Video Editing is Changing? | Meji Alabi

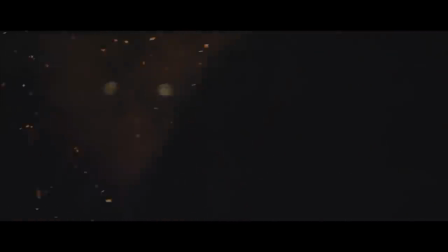(4:10)
I've been following him for a while too. His stuff is incredible and original and it's just beautiful. All right guys, so we're going to switch it up and look at a slightly different take on the concept of beautiful simplicity.
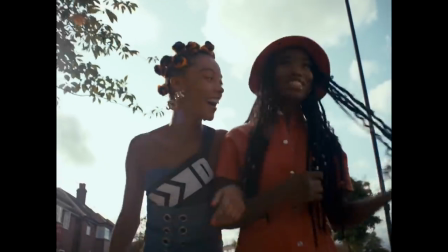(4:22)
We're going to look at the new video pull-up directed by Meiji Alabi. this video can be thought of as relatively simple.
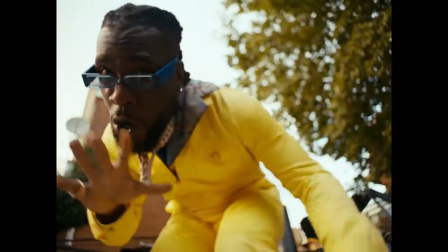(4:27)
It's shot mostly on one location with minimal camera movement, and there's at least a shallow narrative being conveyed.
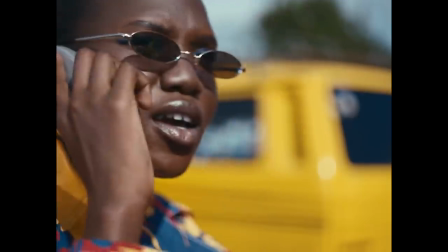(4:32)
And unlike the past videos that we've watched, Meiji actually relies on hard cuts to transition from shot to shot, as opposed to overt transitions or even covert transitions. And yet the video is still incredibly engaging. Why? I'm going to give you three reasons.
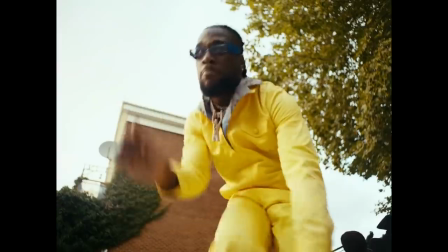(4:46)
Number one, it's consistent. Instead of the team choosing the myriad of post tricks that I know that they had the capability of doing, they only chose one and they used it consistently.
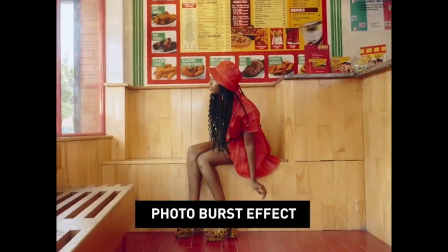(4:54)
They used the photo burst effect.
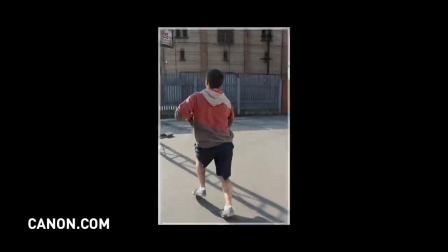(4:56)
This can be done by placing your camera on photo burst mode and just snapping a lot of pictures, or it can be done by just shooting footage and slapping that posterized time effect on that footage, and it'll create that snappy, stuttery look. It's all about this. The simplicity of consistency, rather than the complexity of chaotic random post tricks is visually engaging because it shows order and discipline. I just think it results in a more professional looking final piece. Number two, there's intentional theming.
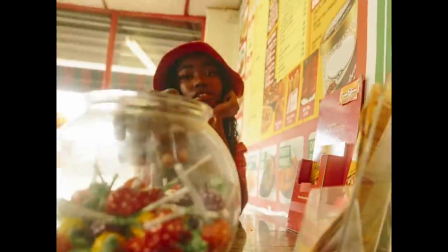(5:22)
What's cool about theming, guys, Is it just gives a little bit of depth to what is otherwise a really shallow music video narrative?
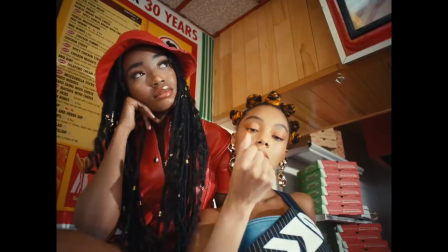(5:28)
The video seems to be striving towards like a vintage dated vibe I'm talking about the vibrant clothing the old looking car the old radio and the
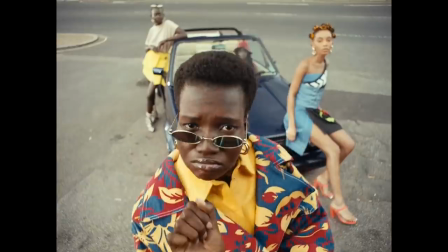(5:35)
vintage high fashion wardrobe and also the exaggerated High-angle and low-angle wide shots seem to harken back to an older form of music video cinematography from maybe like the 90s Number three guys this music video is just beautiful. Think about it literally every frame that you see in this video could be used as a thumbnail for this video.
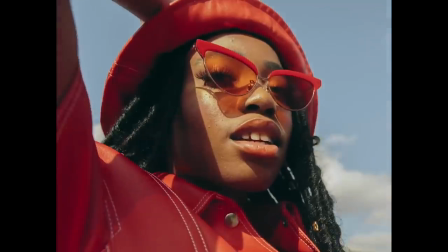(5:52)
That's not normal. That's something where we need to give a lot of credit to the cinematographer and the G&E team for really
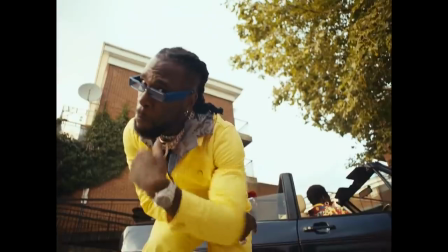(5:58)
using a lot of beautiful soft lighting to pop all the performers out and all the talent out.
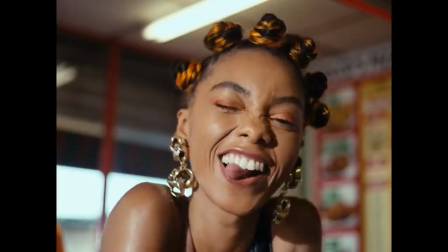(6:02)
Every shot just seems to be composed gorgeously as if it's a portrait that's being painted or photographed. And speaking of a photograph,
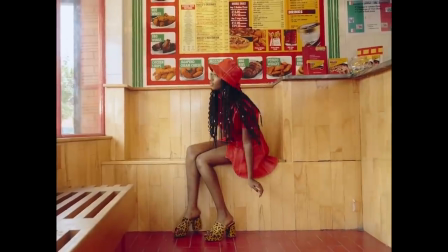(6:09)
I even think that this photo burst effect that we talked about before plays in to this feeling of beauty by conjuring that feeling of a high-profile photo shoot, if that makes sense. I thought the wardrobe and the styling was beautiful. I thought it complemented the surrounding environment well.
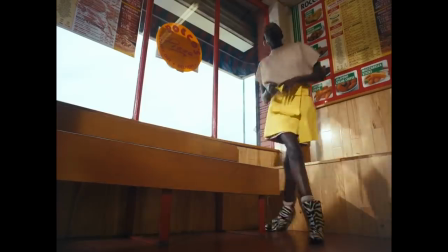(6:22)
And I thought the low angles that were used had this really cool way of allowing the wardrobe to beautifully dominate every frame. So guys, maybe try out this concept of simplicity the next time you have a shoot. Tell me what you think, even if it's just for the sake of trying out something new.
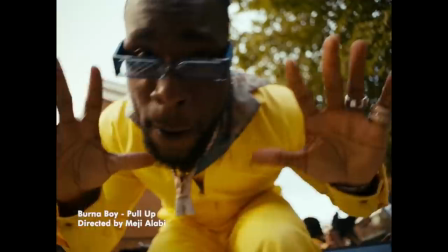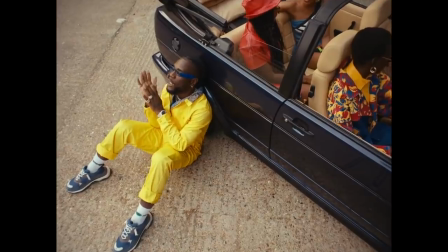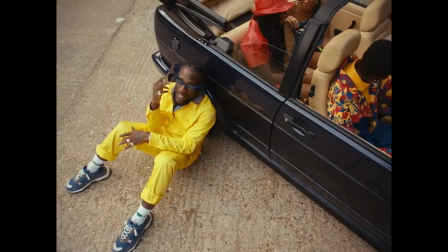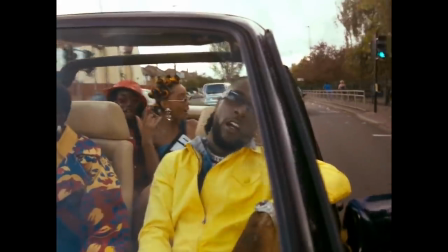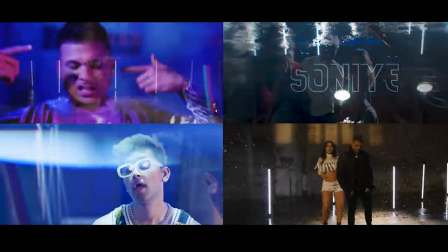(6:57)
So guys, speaking of music videos, I've been in post for a lot of them in the last few months, and I've had an incredible need for tons of stuff like stock footage,
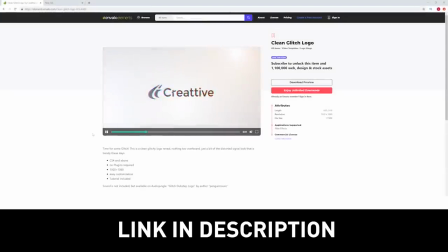(7:05)
title packs, templates, VFX packs, transition packs, royalty-free music, which is why I love the Envato Elements is our channel sponsor. It's a subscription service that you can use for only $33 a month and you can get the first month through the link below through Olufemi Tutorials for only $9.
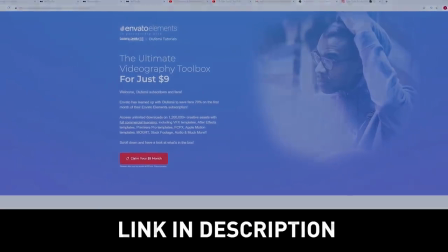(7:23)
It's something that I fully endorse. I use it all the time daily. You have unlimited downloads. I've downloaded hundreds and hundreds of assets Every subscription helps the channel out guys. So please give it a give it a shot If you don't like it for whatever reason you can cancel at any time. There's no stupid cancellation fees Thank you so much guys for watching guys Please make sure to like this video click the subscribe button click the notification bell so you can be notified on future videos and Once again, thanks so much for watching and as always remember to keep it chill Good morning.